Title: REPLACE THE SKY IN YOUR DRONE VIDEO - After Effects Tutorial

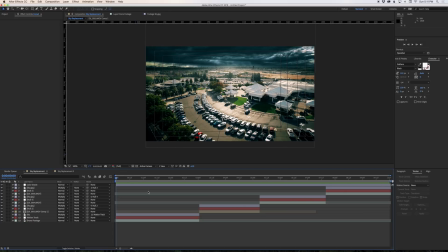What's up everyone, it's Steven Chalet here, and today I'm giving you a quick After Effects tutorial on how to replace the skies in your drone footage.
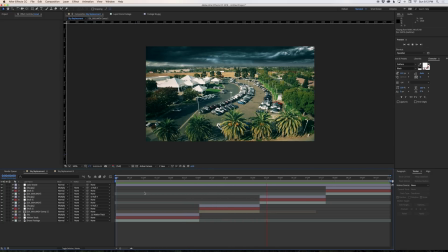It would work with any kind of footage. I do this all the time to really make the skies pop.
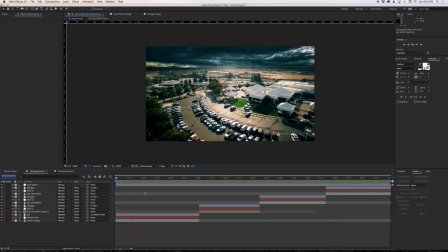This was for an auto dealership here in Chico, California, and it was for a Black Friday ad,
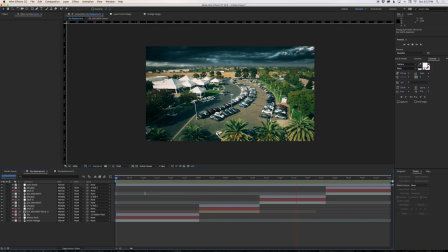and so we wanted to make the sky look really kind of ominous and black clouds and give it a really stylized look.
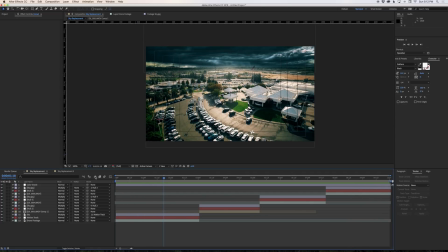So let's get started and jump right into this. That's what the footage ended up looking like. This is what the footage started out looking like.
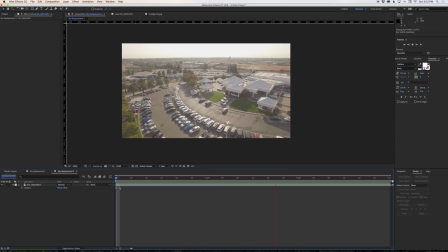This is what the footage looked like when we began shooting in a D-log style, and it is very flat and not that exciting. It was kind of a hazy, washed out day, but this was the chance we had to get the footage, so we're gonna make it work.
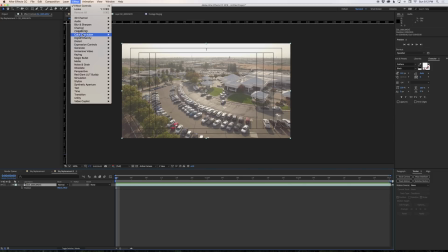Now, the first thing I'm gonna do is give this just a little basic color correction.
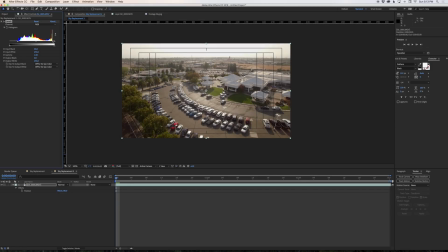We'll adjust the levels and get our blacks kind of back toward the black, get our whites right where they're supposed to be. And I'm going to use some curves as well, just to crush some of those shadows a little bit more.
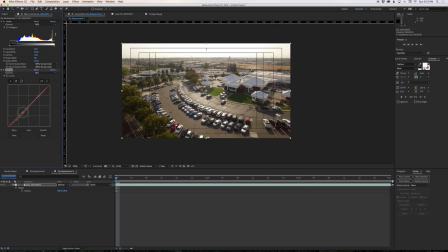And you know, it's a little bit red, so I'll pull a little bit of the red out there and kind of even this out. Now in the final ad, we want to put some text over the sky here, so we're going to make some room for that by just lowering our footage down.
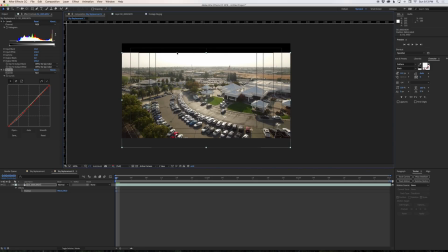Now you're looking at this and saying, but Steven, that just leaves a line at the top here. Well, we're gonna replace this entire sky so we can move this as far down as we want, really, but right about here is probably perfect for our use. Now we need to find a sky image. I already have one, but if you wanna go find a great place to find sky images, I recommend
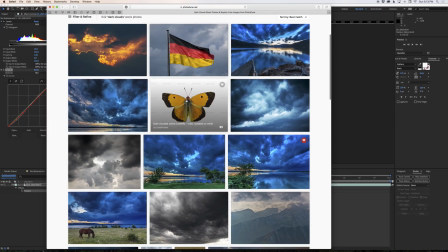photodune.net or any of the stock image and stock footage sites out there.
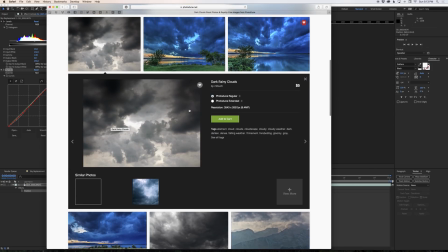This is the thing you wanna look for though. A shot like this, while it's a great shot of clouds, may not work for our footage because it doesn't have the same perspective as the shot we're using.
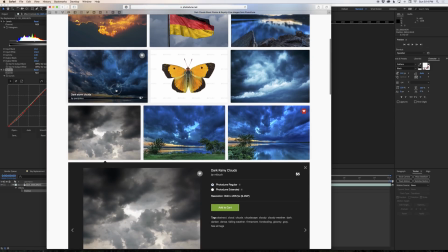Our shot shows the horizon, so finding a shot maybe like this one where we can see the horizon would work really well.
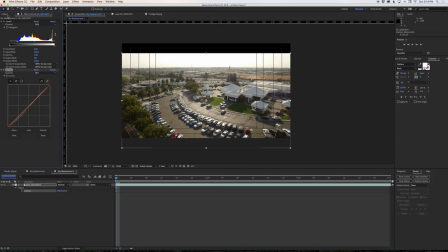I already have an image. It is in my project folder here.
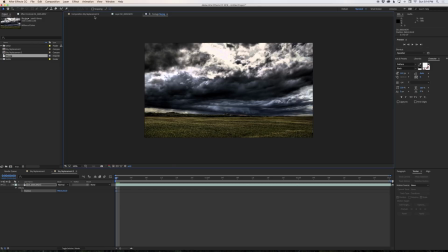This is the shot we're going to use, and it's already a little stylized, but we can correct that a little bit and get it to work.
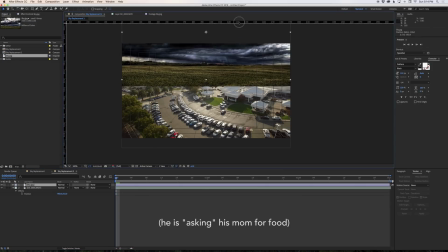So we'll drop the sky in here. And I'm gonna position it in kind of a similar place to where my footage is.
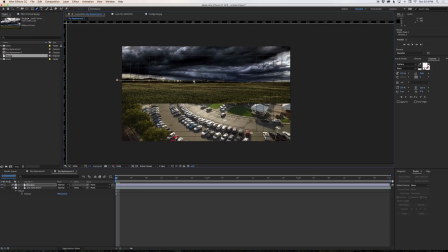And then I'm gonna just kind of crop along the tree line here. I don't wanna see that building.
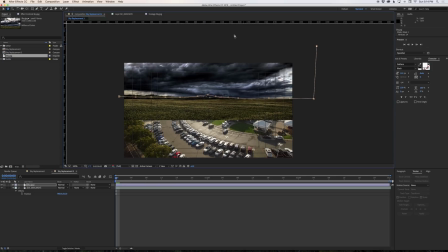I'm using the mask tool here to create a mask and mask out everything but the sky. And then we'll go into our mask tool here and feather the edge a little bit.
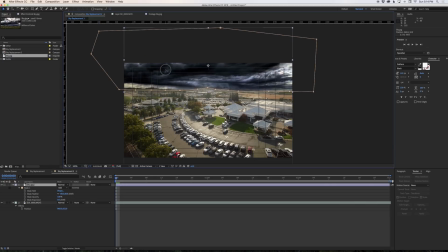And then we're just gonna position this to where we want it to be, which is right along the sky there.
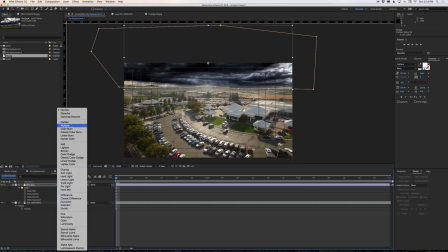Now, if I go in here and I switch this to multiply, it'll kind of blend that edge a little better.
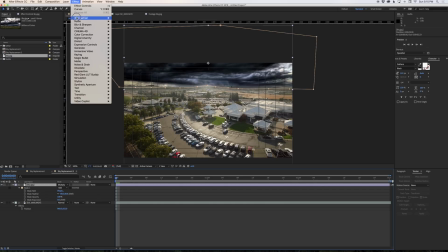This shot is a little bit dark,
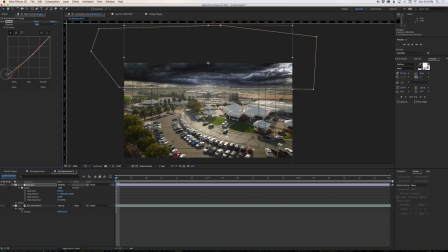so I'm gonna go into my curves here and I'm gonna just pull the darks up quite a bit to kind of match the look we have here. So that's looking pretty good. We can play it back and we see that the sky is filling in the sky and our drone footage is taking care of our ground shot here.
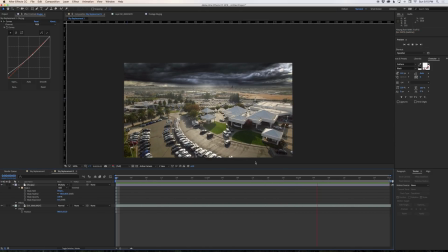Now that it's rendered, it'll play back smoothly. The problem, as we watch this over and over again, as you can especially see it here, is that our horizon in the drone footage is moving sort of to the left here as we're zooming in, but our background footage, our sky image, is staying perfectly still. So we can correct for that.
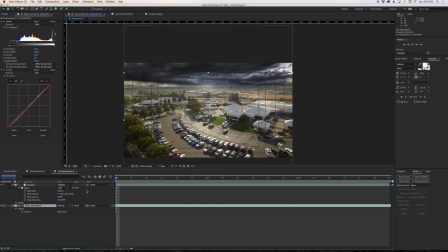What we need to do is track our drone footage and apply that tracking information to the sky image. To do that, I'm gonna start by creating a null object, and I'm gonna call my null object tracking.
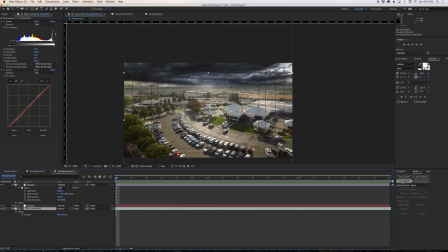And we go back to our drone footage. We're going to hit track motion in our tracking panel, and we're going to track position and scale.
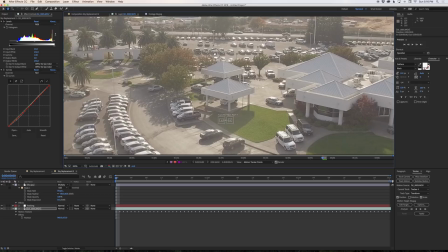Now what we want to do is, this is 4K footage, so we need to zoom in here a little bit.
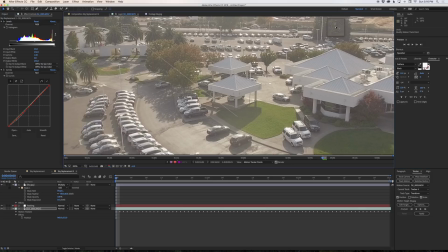We want to grab these track points and get them up into the area of our horizon and pick some areas in our horizon to track.